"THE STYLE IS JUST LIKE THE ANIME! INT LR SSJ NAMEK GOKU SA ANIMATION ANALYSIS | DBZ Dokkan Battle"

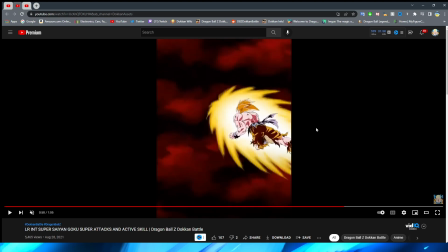2402s
the key looks fantastic as we're coming up on goku here we have a very
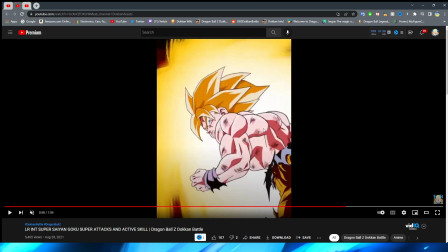2407s
nice zoom into goku and a very clean turnaround
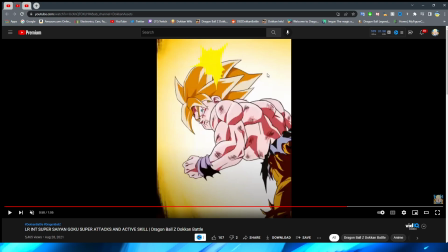2412s
as well you have a little animation of the huh you know like the realization sort of spark that they do sometimes in anime right a very cool way that they
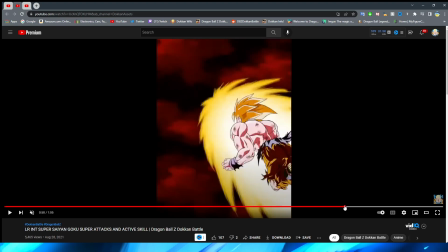2422s
do this too because they actually hold it here for just a moment right of Goku
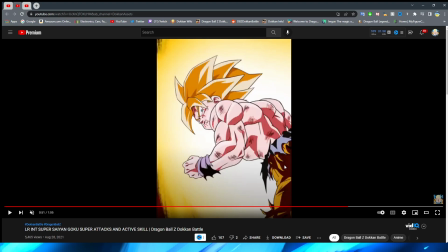2426s
looking back at the enemy um you know to then realize what's
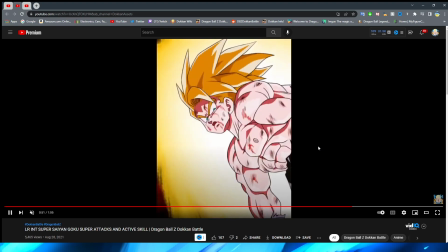2431s
going on before having him turn in a pretty 3d like fashion again
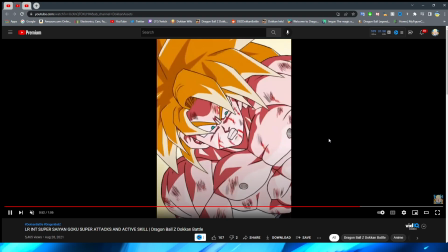2436s
for the most part I think that this looks really really good um in
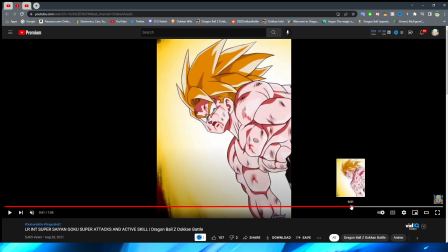2441s
the turn there are a couple of parts that look a little bit janky let's take it with the frame by frame right they do a lot of good rotoscoping in this section as well
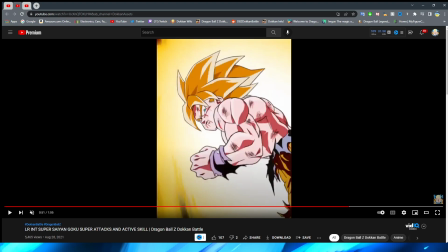2450s
but there are some parts where you can see right like this looks really nice with the transition it does look a little bit funny with some of the colors changing and obviously Goku's like body almost looking slimmer but again that's just the perspective right the turn looks pretty good
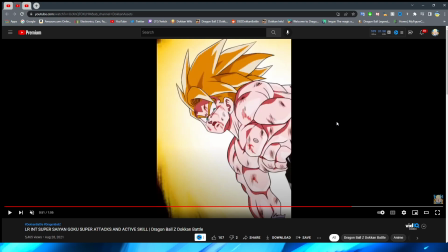2464s
and then of course Goku's facial expression changing that also really impressed me um the first time because I feel like they've been doing a lot better on having facial expressions be a lot more animated with animations in recent times so i think they nailed that for sure also cool by the way that
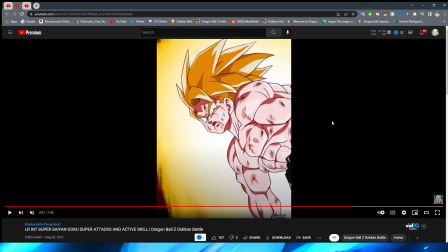2478s
they sort of sit on this shot for a moment by the way right like the sudden realization his expression changing both of those things are good points to sit on before having goku fully turn around now you can see here there is a slight animation fade which is a little bit of a
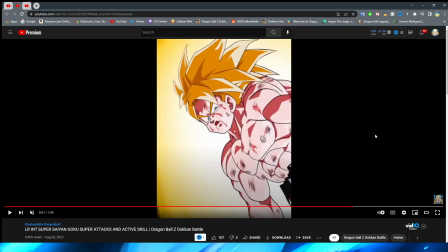2494s
shame to see because this entire animation has not had a single moment of that we have gone through this entire thing frame by frame so we would know right it does happen again in a moment here whereas goku is turning right you can see that they have this part's maybe just more like
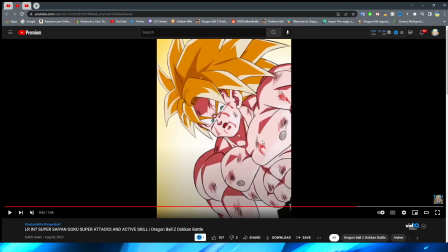2510s
a flash this is kind of weird maybe it's supposed to be like the key sort of coming over him um maybe that was what my eyes
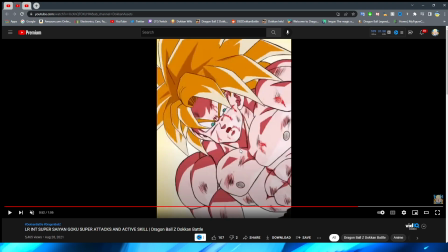2516s
were tricked by maybe it's just that one no no i knew i saw it there we go so there is a little bit of a fade from one asset to another here which is interesting because are they doing this for the mouth because obviously it goes from the open mouth to the closed mouth
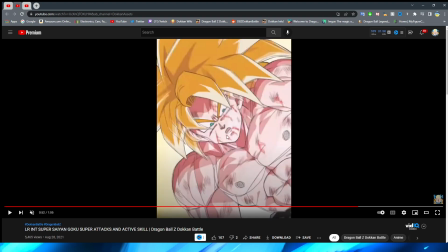2531s
but no because in between these frames you can see that is a little bit of his teeth are exposed which are in neither of these particular frames right that are the ones before and after the fade so it is a little bit of a shame to see that they included that you really can't
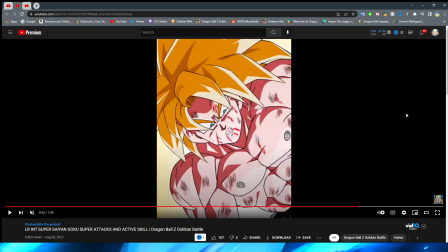2546s
tell that it's in there so this one is a lot better of a use of it for sure especially with how quick the turn goes in execution it's definitely not as much of a offender where you can see it blatantly,
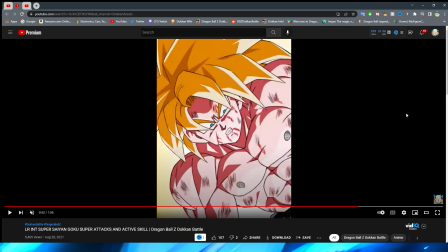2562s
excuse me, I was going to say blat as day, that doesn't make any sense, blatantly, right, like clear as day in other animations, but it is still a little bit of a shame to see that they didn't just continue turning him, like they were doing the entire animation, I don't know, very strange why they decided to make that choice,
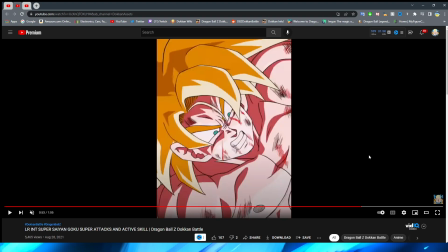2577s
nonetheless though, the turn does look pretty good, and of course we have this very nice zoom in to Goku's face here,
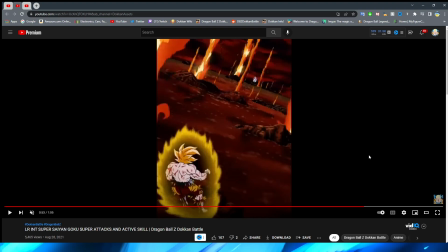2584s
where he opens his mouth, And of course, the back shot before the very iconic Bakayana.
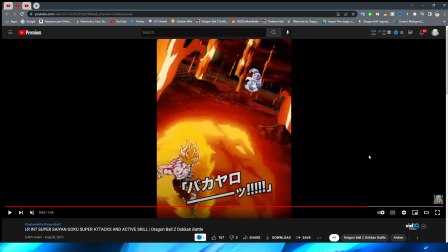2593s
And this shot looks so nice. The key around Goku. Oh my gosh, dude.
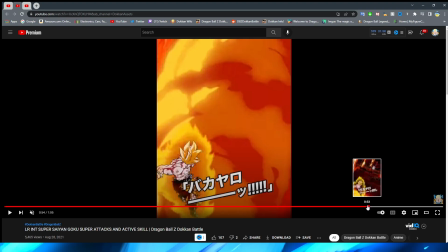2599s
Dude! They nailed this so well. Oh my gosh. So obviously when Goku whips his arm back, right?
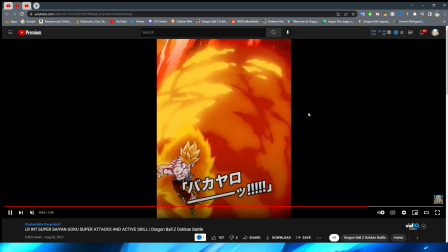2606s
You can see all the lava in the background. And the way that they have this transition.
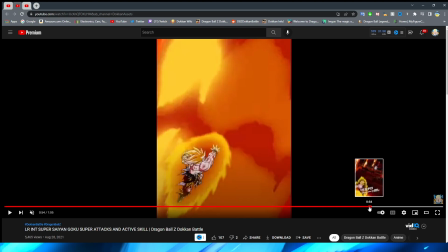2610s
And this of course is akin to the anime. the lava you know explodes in front of Goku which is such a
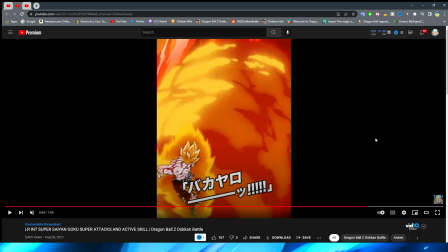2617s
nice touch because obviously in you know this is more so akin to the anime but they definitely could have just had him fire the beam but no they have a lava explode
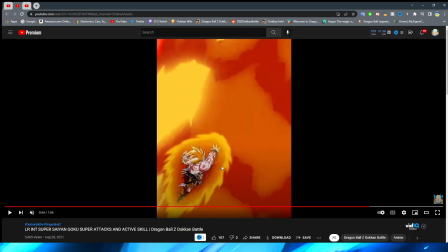2624s
in front of him and then of course moving his hand forward which this shot by the way looks super Namek-esque in terms of the coloring this
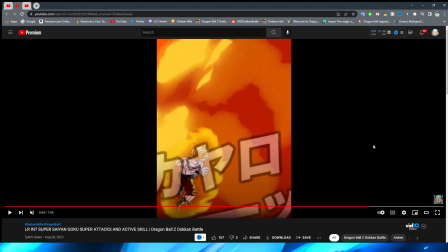2631s
is a very hard cut I will say right here but you really don't notice it because not only are you distracted by the text but obviously
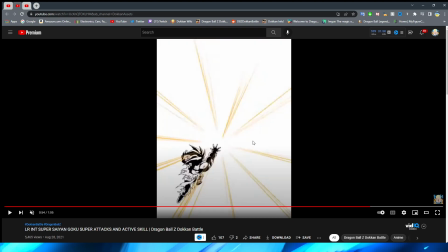2638s
everything else that's going on on screen you of course have the very cool impact frames where goku is shooting the blast forward and of course makes contact
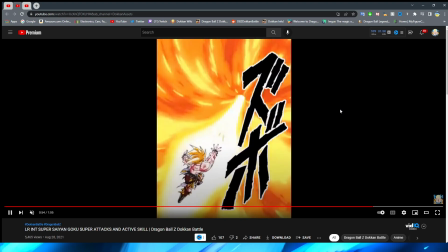2647s
with the lava and oh my gosh this shot is so mint it is so nice dude literally the lava effects the key blast itself goku all
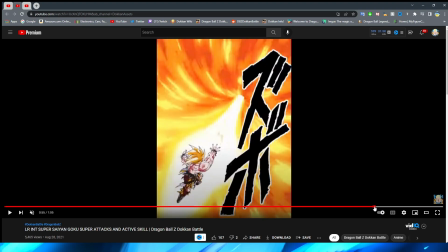2656s
of this is perfection i don't think they could have nailed this particular section here any
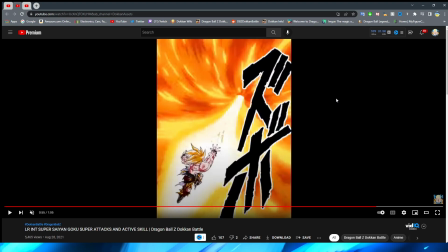2661s
better it's so good it's literally perfect this
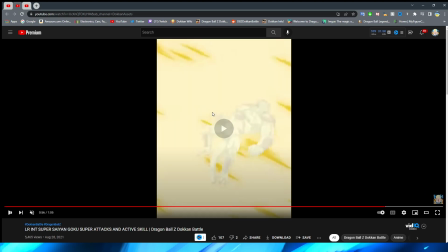2666s
of course is a little bit lackluster as a follow-up i will say because this section looks really cool but this part sort of implies that you're in the middle
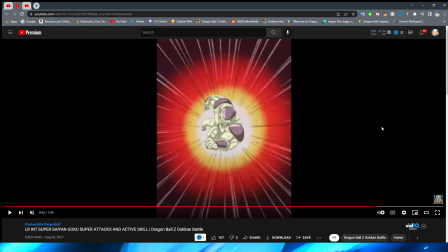2674s
of the key blast which i think is a little bit weird or maybe it's just the enemy getting hit from the knockback of like the energy i don't know it's just a bit strange because you have these really nice shots where like you're enveloped in the kamehameha like we just saw in the
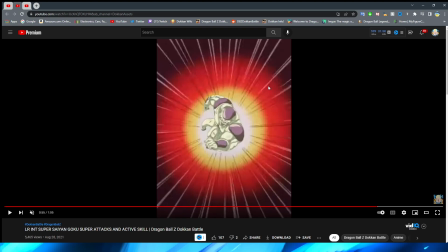2687s
18 key but then you just have this like orange circle right where the enemy flies forward and then gets knocked back maybe it's supposed to be one of those like anime-esque like you know those in-between shots or not in-between shots but like in combat when they have like the crazy
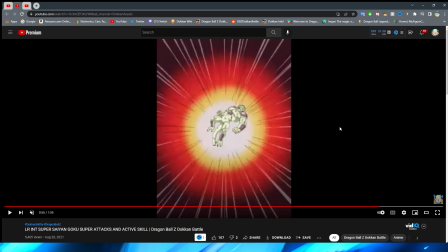2702s
kooky backgrounds with all the animation lines maybe that's what it's supposed to be referencing um but it is a little bit weird that they don't just have him enveloped in yellow because funny enough they do at the end right his sprite ends up getting um you know a lot more yellow tinted right
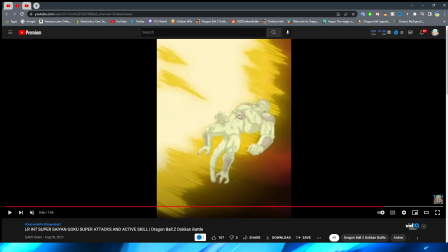2715s
but this shot at the end of that is really really nice for obviously have the blast fly forward
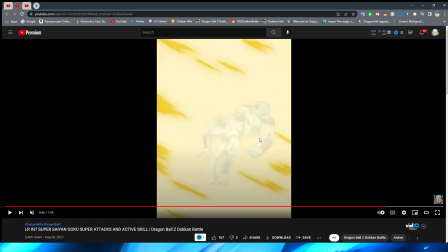2721s
and of course envelop frieza in the key here which looks absolutely fantastic you have the enemy sprites get fully enveloped here and wow this looks so good having the enemy sort of disappear into the
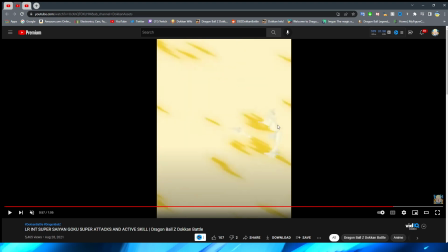2738s
blast almost the thanos snap effect right where they actually get enveloped in here what this has to be which is really interesting to think about right because they can't make the sprite disappear like this in the way that the game works what's really interesting about this is that what this must be is
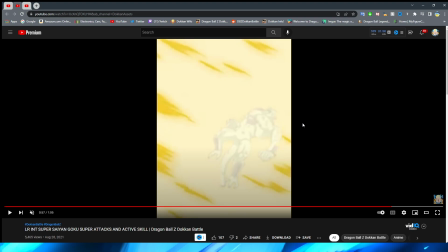2755s
these individual assets of the key flying forward have to have some pieces cut out of them so that they can sort of make the enemy sprite look cut up like this and look like it's disappearing into the animation i'd be curious to see this on other sprites too.
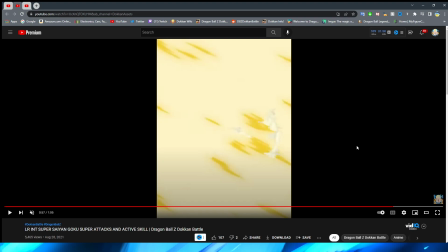2770s
I wonder how that would look because I don't know how big the holes are, right? Like did they allocate for bigger or smaller sprites? But regardless, it looks absolutely fantastic here for sure.
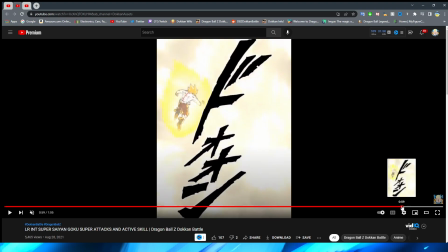2780s
You of course have it make impact with the ground, which this explosion effect is so quick, but definitely worthy of note.
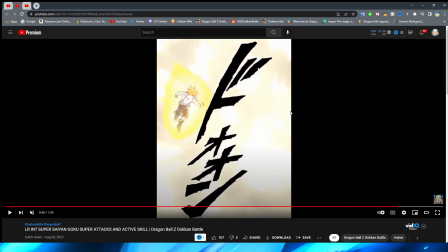2787s
The quick flash of light and then of course the plume that comes after it. Oh man, so good.